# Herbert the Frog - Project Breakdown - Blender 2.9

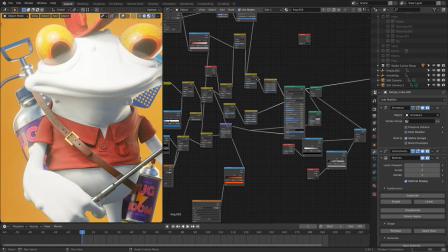[4:02]
it a little bit sort of redder and plug that into the subsurface color so we get that nice sort of jelly like feel and i really like using this
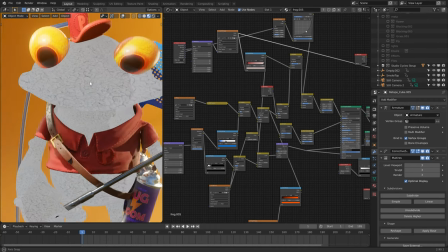[4:11]
cracked paint photo that i took um for the skin and eye textures it kind of breaks it up and gives it a more natural
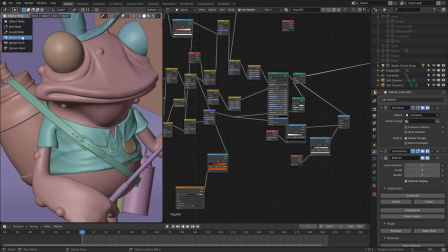[4:19]
feel and i also created a vertex map for the toes and fingertips
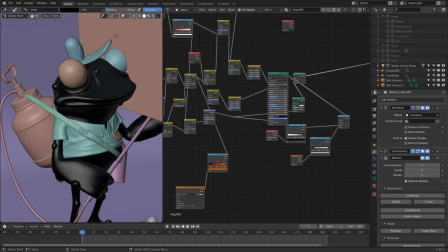[4:24]
to use as a mask and mix in a little bit of glass shader to
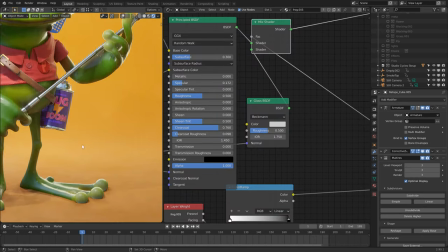[4:30]
create the the fingertips to give them a sort of sort of sticky globule look
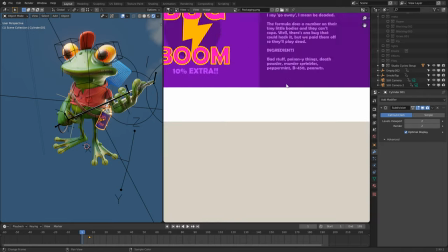[4:36]
branding on the various spray cans was drawn up in affinity designer
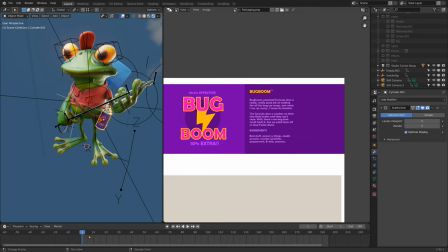[4:41]
which has some very important uh instructions here on the back there was some volumetric shading going on as well uh some ground mist here
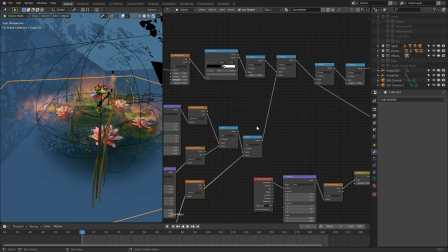[4:49]
with the density fall off being driven by three empties as well as procedural noise to just break everything up a bit.
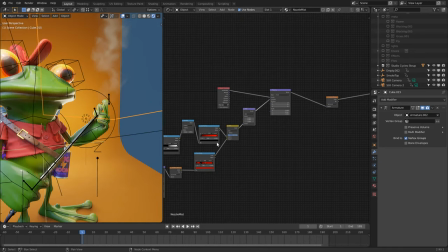[4:58]
There was steam also coming from the spout here, which had a spherical falloff and
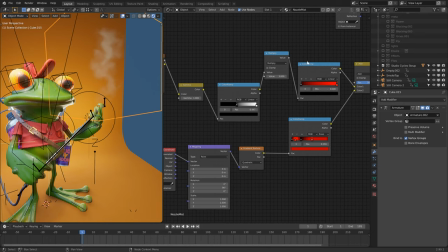[5:05]
a kind of s-shaped flow being displaced by plugging in RGB color to the vector input.
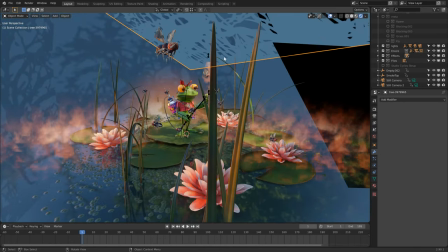[5:13]
And that moves us on to the lighting, which was mainly a sun lamp for the key light being pushed through what I believe they call gobos,
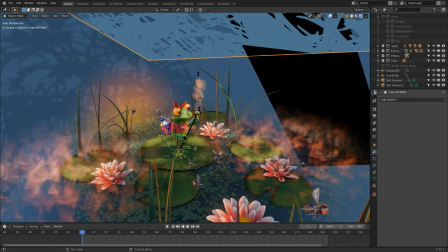[5:22]
but this is basically just an alpha stencil of a tree.
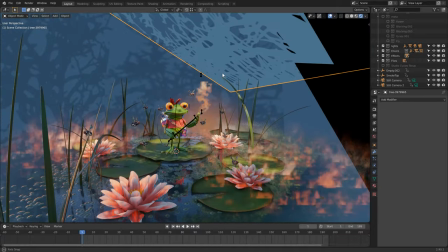[5:27]
In retrospect, it would have been quite nice to animate this, but yeah, you know, maybe next time.
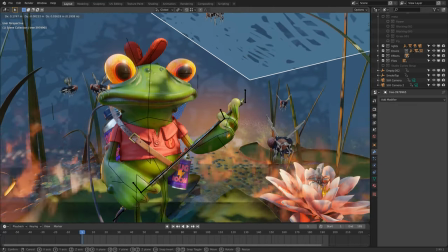[5:34]
There's also massive black blocks, which you can see here, which are to occlude the light even more,
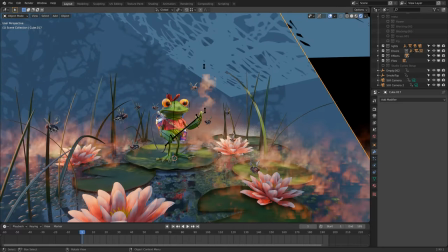[5:40]
and a little bit of a light just behind the character to create this sort of nice room light and bring it out from the background a little bit more.
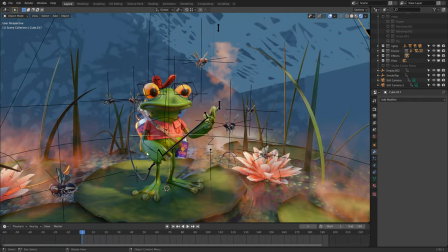[5:49]
Rigging wasn't too complex. Automatic weights worked well for the legs and arms, as they were quite sort of thin,
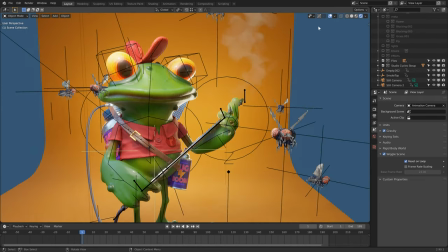[5:55]
and then some manual weight painting was required around the head and torso the
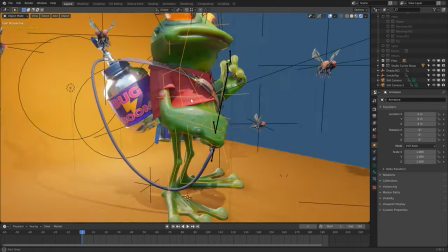[6:02]
hard surfaces were parented to the nearest bone in the armature and
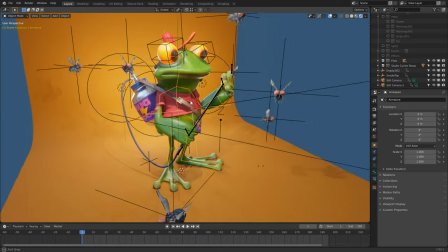[6:07]
some of these are curves also so the curve points control points like
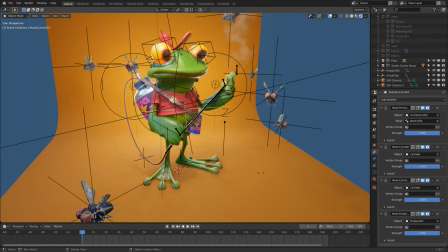[6:13]
in the pipe and the strap here were hooked to the bones also with the exception of one being hooked to an empty so i can sort of animate the wobble the legs and arms were The IK and the spray gun thing he's holding was hooked up via a child constraint on his right
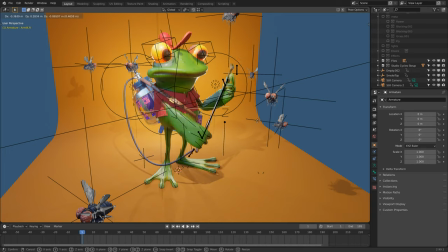[6:32]
hand and a damped track on his left hand. I think this could be quite a nice sort of rig as well for a snooker player or a violinist. The eyes were parented to bones as well with the addition of lattices sort of deforming them a little bit to retain that sort of stylized look.
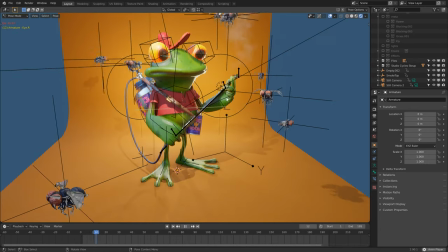[6:49]
The animation was quite quick to put together as it's just a sort of an idle of him softly kind of shuffling around.
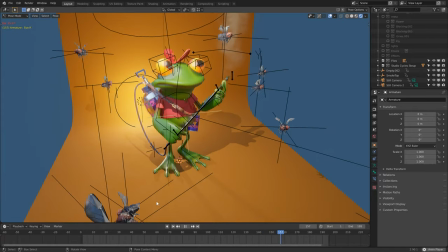[6:59]
The eyes were on the constant interpolation so they kind of dart around quickly and it was easy to just plunk in keyframes. The flies also, they were simple IK rigs with sort of two controllers and these were animated
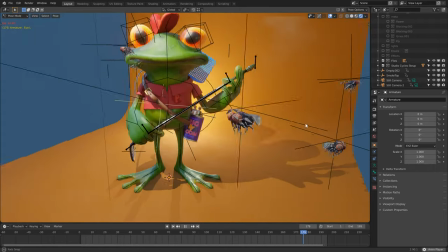[7:15]
using the noise modifier in the graph editor just to save an extra little bit of time.